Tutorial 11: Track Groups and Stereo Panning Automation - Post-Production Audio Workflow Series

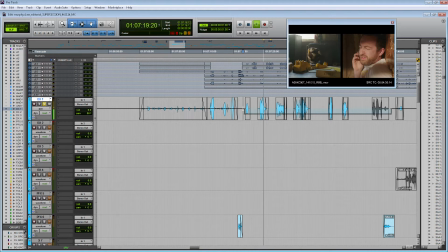248s Who is this? I don't understand.
And so to balance this effect, we could now pan the ADR of the puppet, which is down here,
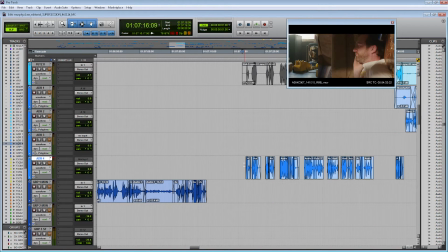263s
to the left-hand side of the screen. So take this, move it 50% to the left, and solo it, and see how that sounds.
Murphy! Where the hell are you? Who is this? Do you have a clock in your house?
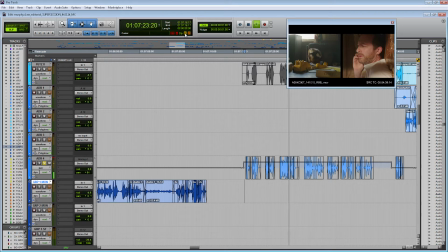280s I don't understand. Do you have a clock in your house? I'm on the microwave. Then you should know that it is...
So that could be a good situation where you'd want to pan the dialogue.
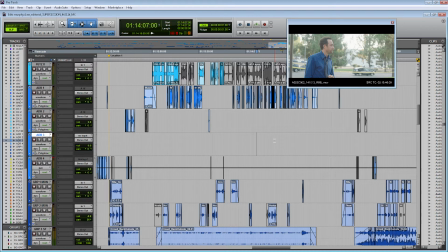291s
Otherwise, another time that you could pan the dialogue would be for your group tracks.
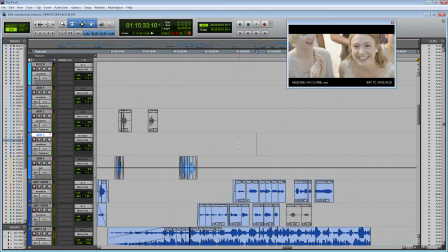296s
And so in this previous example that I showed before, you have the wife talking to Murphy while you have a blonde actress on the left and a woman in a blue sweater on the right. And to allow the wife's dialogue to not be covered up by the blonde girl in the blue sweater,
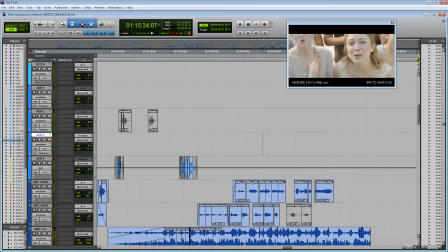315s
you could pan them to the left and right respectively, so you can hear the wife more clearly. So it'd sound something like this.
Yeah, Murphy! Murphy! I saw the whole thing.
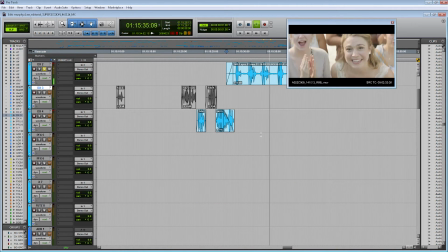328s I'm so proud of you, baby. It's a boy!
And so that's one way where panning can help focus the audience's attention to what's the most important sound going on at that moment.
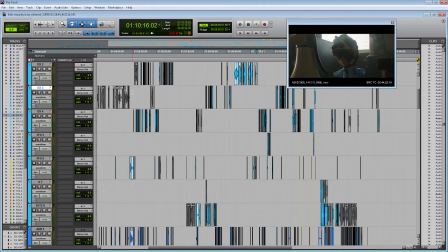344s
So that's pretty much the conventions for panning dialogue.
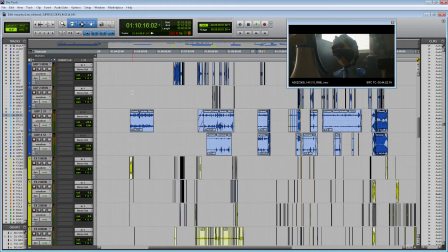348s
Next, we'll move on to panning background, since those also don't need too much work.
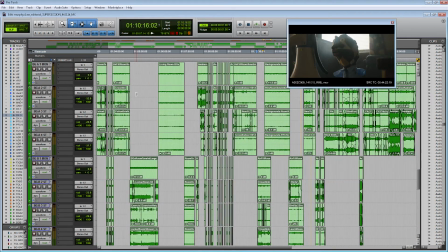353s
So here's my background tracks. The mono track is going to be panned to the center, which makes sense because since it's acting for a room tone for its scene, it should be panned in the same spot as the dialogue tracks.
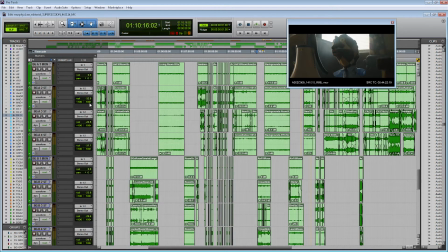367s
Otherwise, all of my stereo backgrounds should be panned completely to the left and completely to the right, which is the default for a standard stereo track.
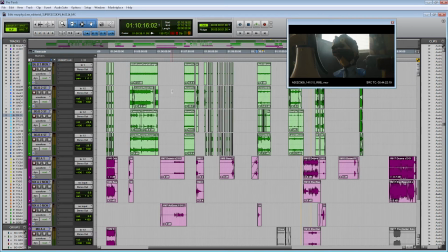376s
And that would be the same for my BGAs and my BGBs. Now let's move on to music.
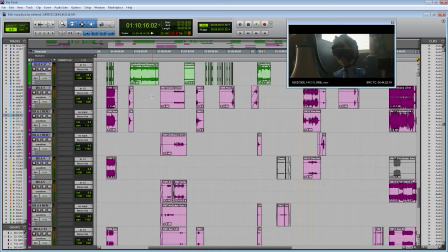381s
For music, there isn't as much of a convention as the other families. It's much more subjective on how you can pan your instruments. Now, a good rule of thumb is, normally you try to keep your lower pitched instruments towards the center,
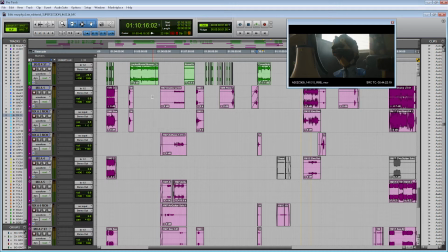397s
while your higher pitched instruments would be on the outer left and right. So for example, a good place to pan the acoustic bass
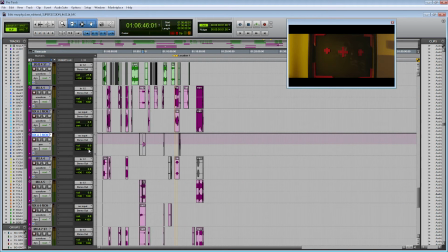406s
would be, let's say, right down the center of the track.
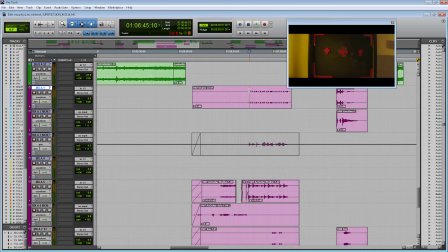415s
Also, let's say we could pan our drums, which are currently completely left and right, and bring those in just a tad, maybe to 50%.
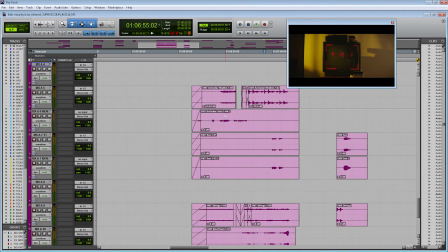429s
Now for our acoustic guitar solo,
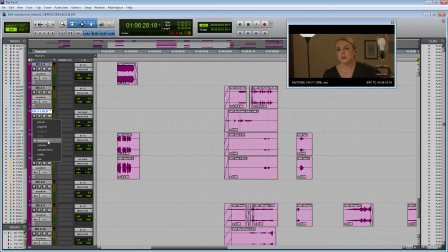434s
because it's a solo instrument, we want to bring it a little bit closer to the center so it draws a little more attention.
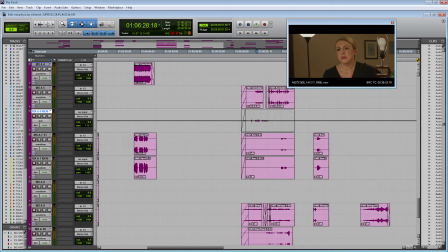443s
So let's pan that to the center.
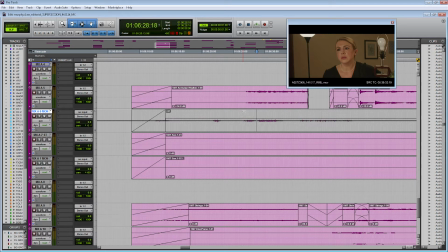444s
But to make way for all the dialogue, we might want to pan it just a little bit higher than center, maybe on the left-hand side.
I know, it's been stressful lately. Chief won't stop yelling at me. Guys at work.
And so you can see how now the dialogue has its place in the mix down the center,
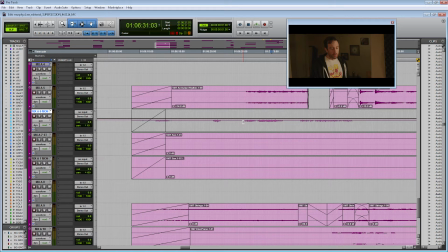462s
where the acoustic guitar is just slightly off to the left, but still has its own place as well.
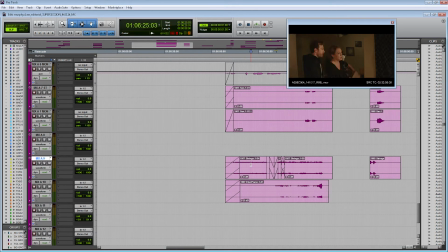468s
Now the strings will probably be the highest instrument I have. And so those should be panned out completely 100% on either side. The electric piano,
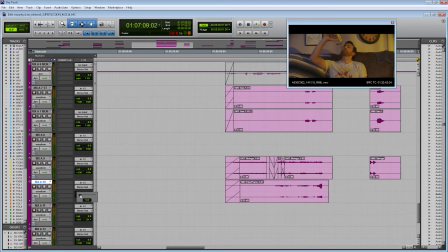485s
a little bit lower, so let's bring that in to, let's say about 80.
Rise to the challenge.